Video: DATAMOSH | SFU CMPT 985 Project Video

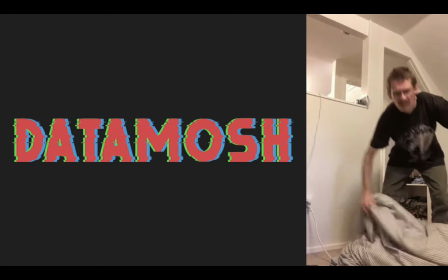(0:00)
Hi, I'm Chris Carriaga, and I'm going to be talking about a project developed alongside Mahesh Reddy for CMPT 985 at Simon Fraser University.
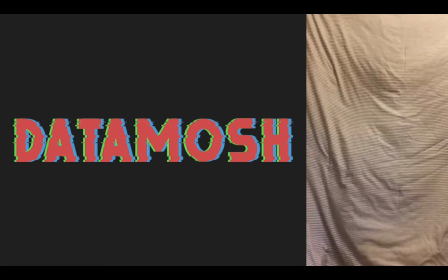(0:08)
Our project is on a computational and automated approach to data moshing.
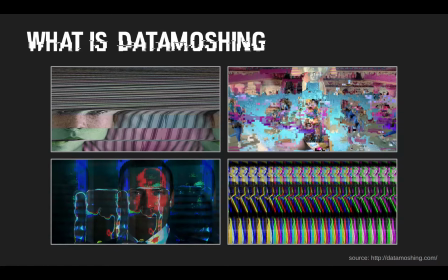(0:14)
Now, surely you're asking yourself, what even is data moshing? Broadly, data moshing is the process of corrupting digital media, typically video, in order to generate a sort of glitchy effect.
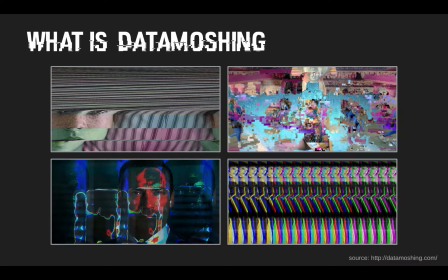(0:26)
For this project, we focus on the typical use of the word. That is, to produce perplexing visual effects by altering the video compression process. For example, this effect can be seen in the popular music video Lamborghini High by A$AP Mob.
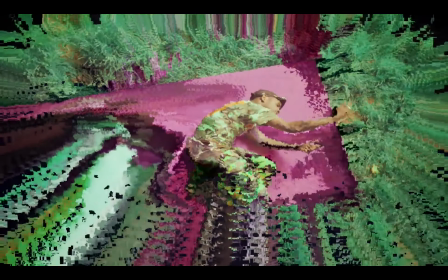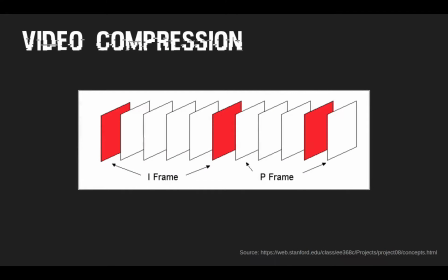(0:46)
This effect we just saw is actually quite difficult to achieve. Data moshing works by manipulating the data stored in compressed video. Video compression typically works by storing various types of frames. Some frames, called iframes, store the actual visual data and can be displayed on their own, while other frames,
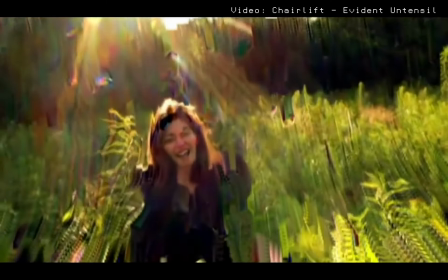(1:03)
called B and P frames, only store predictive motion information to update the visual information in the iframes.
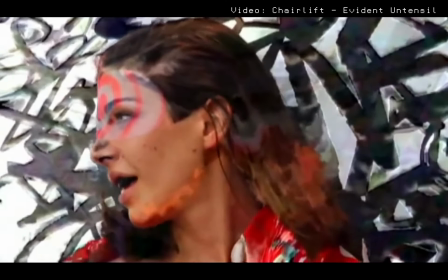(1:09)
To create data moshes, software is used to remove the iframes, causing P and B frames to be falsely applied to incorrect data.
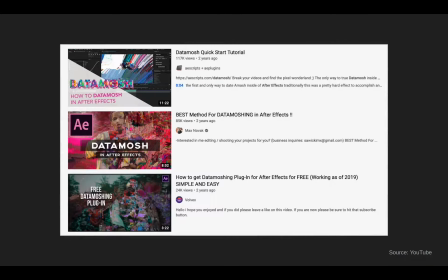(1:16)
In order to forego the process involved in creating traditional data moshes, many have tried to replicate this effect using video editing software like Adobe After Effects. But these solutions are limited and sometimes only emulate the surface level appearance of data moshing without actually incorporating ideas from traditional data moshing.
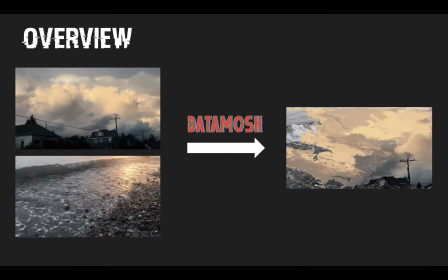(1:35)
In contrast to other methods that create a data mosh effect based on the video compression process or editing plugins,
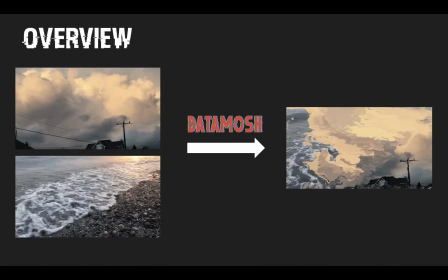(1:41)
our work makes use of optical flow to emulate the data moshing process while enabling more control and artistic freedom.
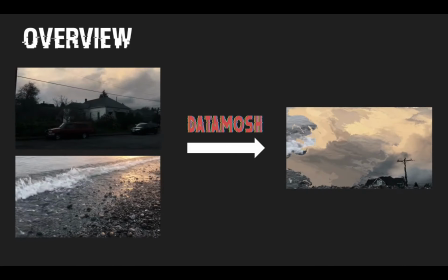(1:49)
Given a set of videos, our method estimates optical flow using off-the-shelf algorithms to synthesize the combined video where each transition has a data moshed effect,
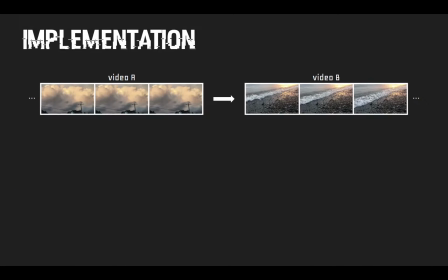(1:57)
as seen in this example. To illustrate how our method works, consider two videos, A and B, that we would like to combine with the data mosh transition. We first compute optical flow for video B. This gives us a vector for each pixel that describes its motion on the image plane.
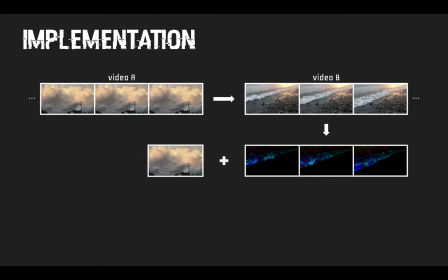(2:12)
We then take the last frame from video A and warp its pixels using the optical flow computed from video B.
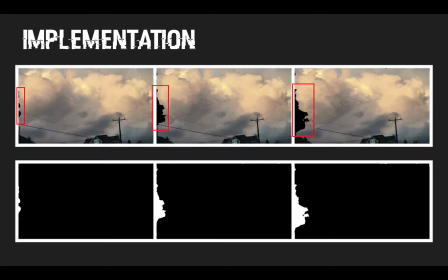(2:19)
After warping the pixels of video A, new information entering the frame in video B will cause holes in the warped result. To address this, we additionally warp a binary mask that can be seen in the bottom row here to determine which pixels actually have visual information.
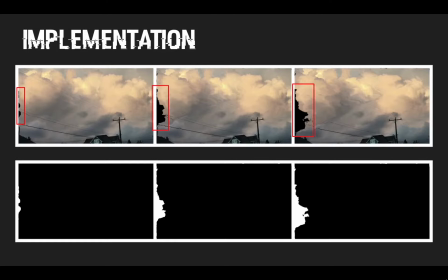(2:36)
For blank pixels, we simply fill them using the visual information from video B, giving us our final result.
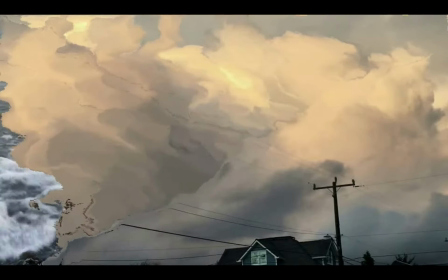(2:43)
This is a simple algorithm that gives seamless transitions between clips while maintaining glitchy effects associated with traditional data moshing.
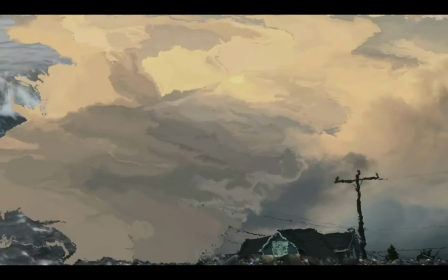(2:51)
By playing this video in reverse, we can achieve an effect where seemingly random pixels coalesce to perfectly generate the next scene.
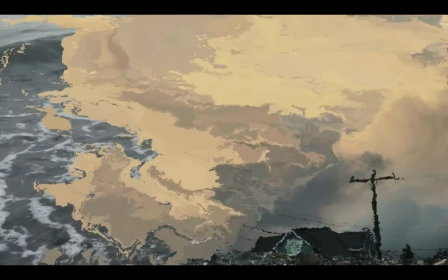(2:58)
The only problem with this approach is that the video ordering in motion is now reversed.
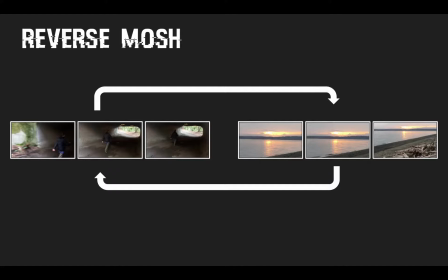(3:03)
To address this, we first reverse the ordering of the videos we'd like to mosh. After that, we reverse the frames in each of the videos.
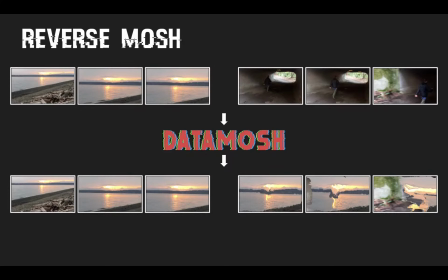(3:11)
From here, we can simply run our normal forward data moshing that was previously described.
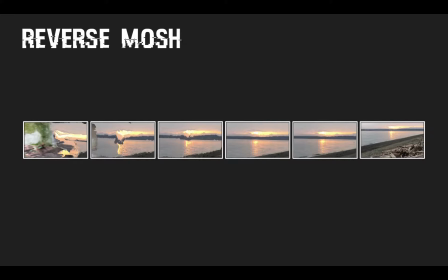(3:16)
Now, by undoing the process of reversing the frames and clip ordering, we end up with a reversed mosh effect where each video is in the correct order with non-reversed motion.
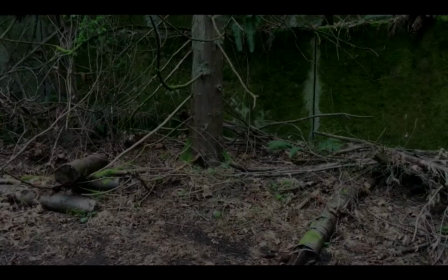(3:26)
And here's how it looks.
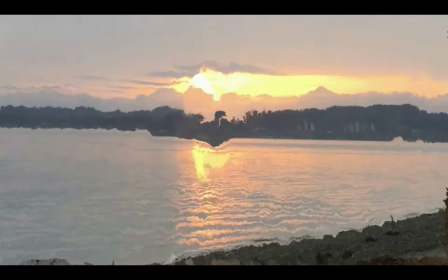(3:28)
As I walk through and the camera pans, you can see that all of the pixels combine to create the first frame of the next clip in a seamless fashion. So now we'll show some examples of what can be created using the techniques we've discussed thus far.
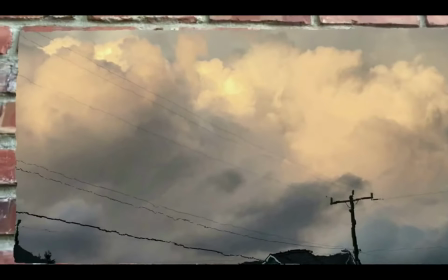(3:43)
As we can see here, using only panning and zooming without any interesting motion yields slightly boring compositions.
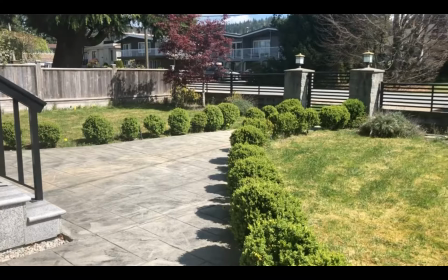(3:50)
In this example, we have a sequence of panning clips. This is how they look before moshing.